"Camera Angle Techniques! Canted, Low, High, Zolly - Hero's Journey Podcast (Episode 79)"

They'll be kind of tilted over on their side,
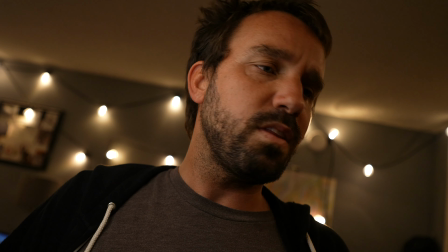250s
and this creates a bit of a like disorder in how you're like, whoa, what's going on?
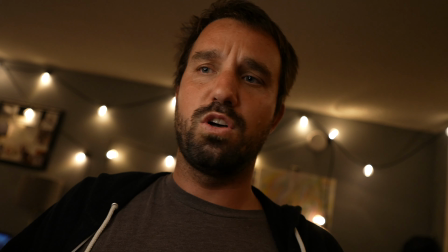257s
It's not everything's flat and flush. It's all kind of like when you're a boat tilting side to side.
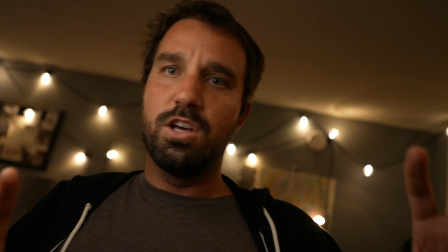263s
It kind of creates chaos. So this is an easier,
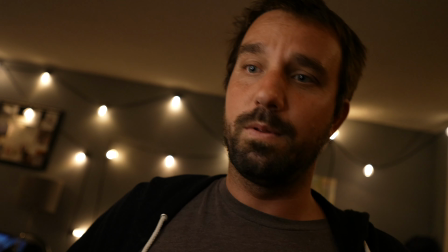268s
great angle to use when you just want to like kind of spice it up a little bit and have a little bit of disorder in the scene.
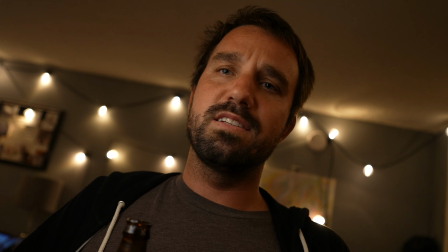277s
So a lot of horror movies, a lot of action movies will do this.
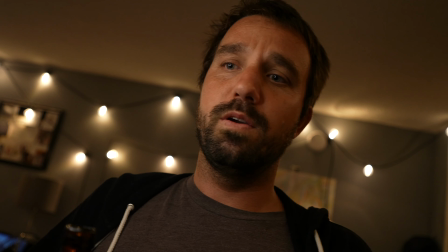281s
And this can be used in a medium close-up like I'm doing right now, or you could even go back and have it be like a, you know,
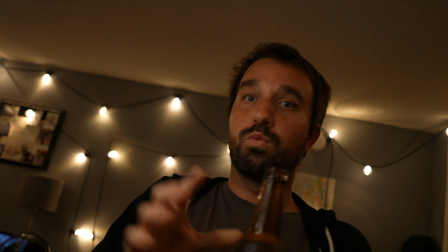289s
a wider shot, and it can show the room like in Inception or in a lot of
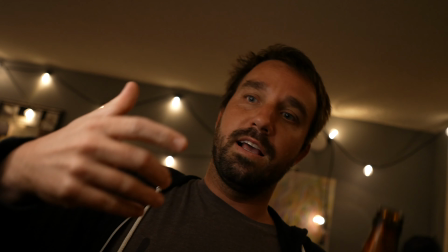297s
Nolan's movies, he'll do this a lot because it just really kind of throws you off as the audience.
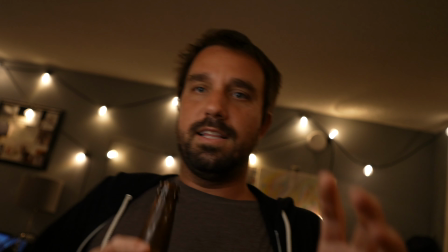303s
So now we'll take this tilt and we'll kind of go the other way.
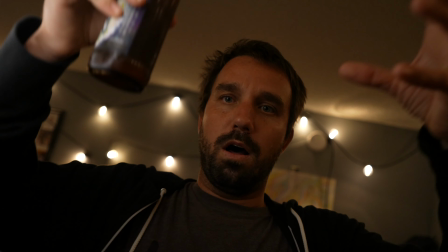308s
We'll take the camera and we'll go up and down. And I will demonstrate. We're bare bones in it, y'all. The lighting, etc. is very bare bones. We're going to go come back to middle here. And now we're going to go like this. We're going to go like this and look down.
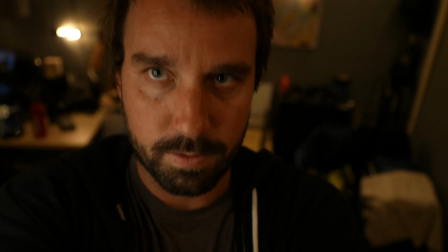327s
So I'm looking up at the camera. Now this angle,
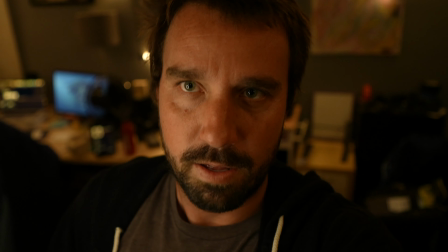332s
this is a great angle for, this could be used for villains and such,
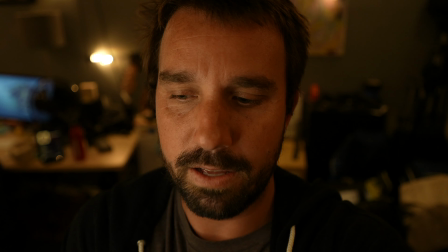337s
but this is actually an even better angle when it's up like this.
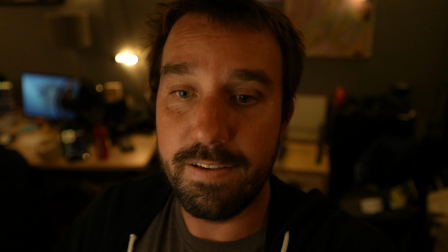342s
For if you were, say, a victim in a horror movie, or you're
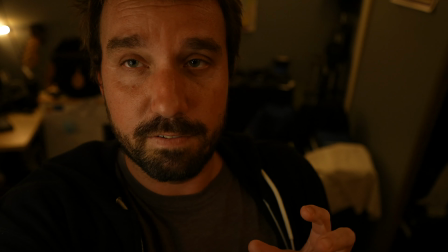350s
you're scared, or you're walking around kind of frightened. You're tiptoeing around in a horror movie frightened.
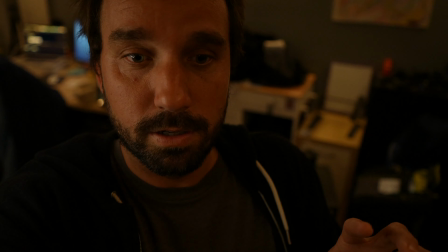356s Oh, where's the killer? Where he is? Oh my god, there he is.
Now, why that it does it is because the camera coming up like this, that's making you smaller.
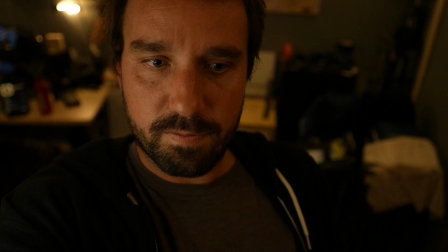366s
So you're decreasing. And it's also kind of, you sometimes are the camera when you're watching the movie.
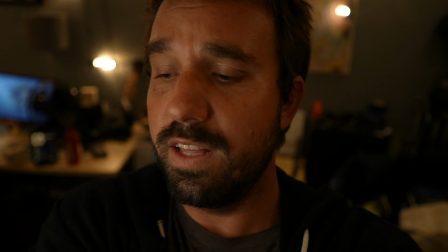375s
It's kind of subliminal in how that works, but really you're the camera. So you're looking down at this character, and this character is looking up.
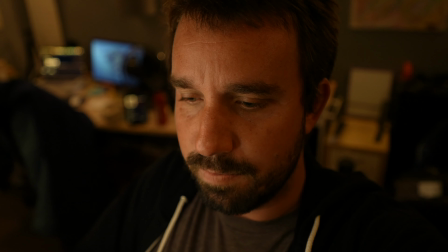383s
He's diminished. They are kind of in a lower position, physically and even mentally.
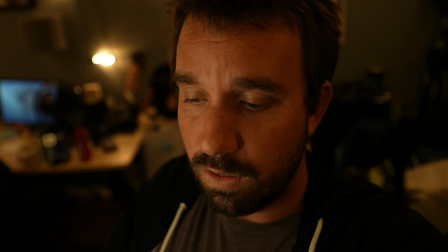391s
A lot of these shots, they're physical, but they create that mental
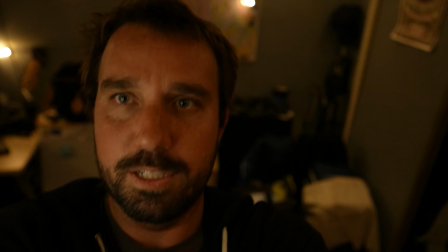399s
creation in how you're viewing the shot. Now let's take the opposite approach. So now I'm the guy getting murdered by Freddy. Now we come this other way, and now we're gonna look up at me. And this shot's always very flattering because you're looking up at your nose, etc., and your double chin.
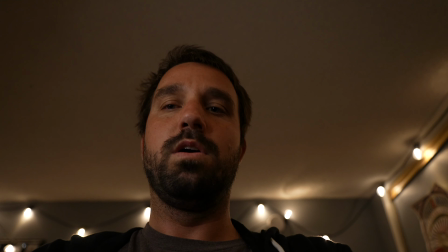418s
But this shot in Horrorland, I'm gonna zoom out too, is a great shot because this shot is
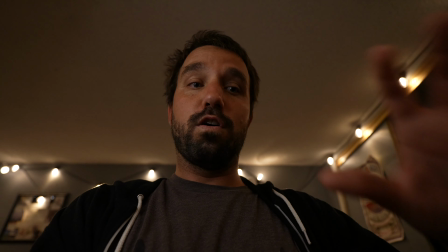427s
signifying power and prestige over the subject or just the frame, because you're looking down.
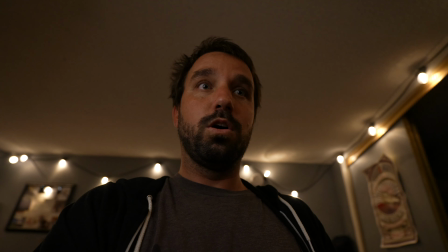435s
And just think about it, you can look at any horror movie and you're gonna go look at you're gonna cut to the damsel in distress falling, cut to the killer. Damsel in distress is gonna be like this.
Oh no, please.
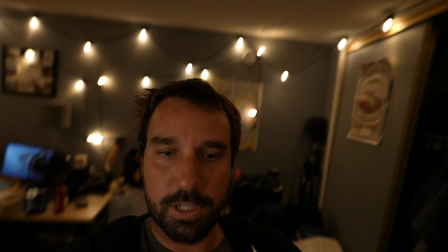450s
Killer's gonna be like this.
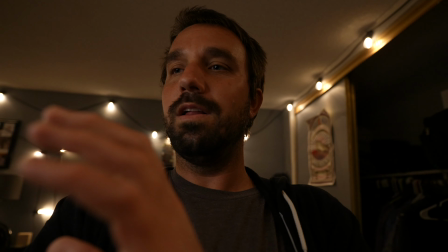454s
It's funny how it's so subliminal, yet when you start using these techniques,
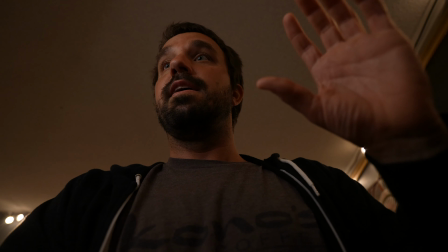461s
you really see how amazing they work, and it really can up the ante on your projects.
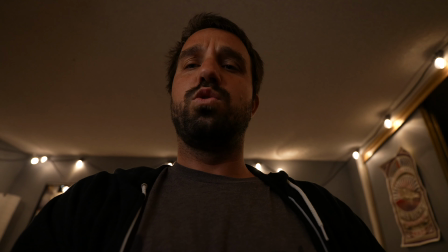469s
Now I know these are a little unorthodox and just normal Zoom calls or normal day-to-day,
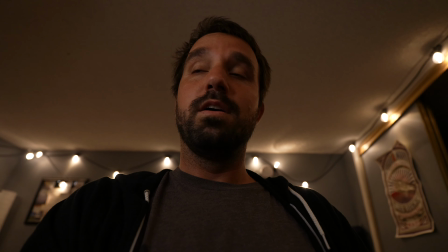475s
but just think about when you're shooting yourself, you got your new bathing suit, you want a selfie.
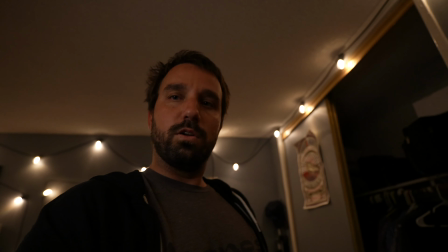479s
You want to be empowered, you want to be bigger than the world. You can go a little down with it, go a little down, because it shows how great you are.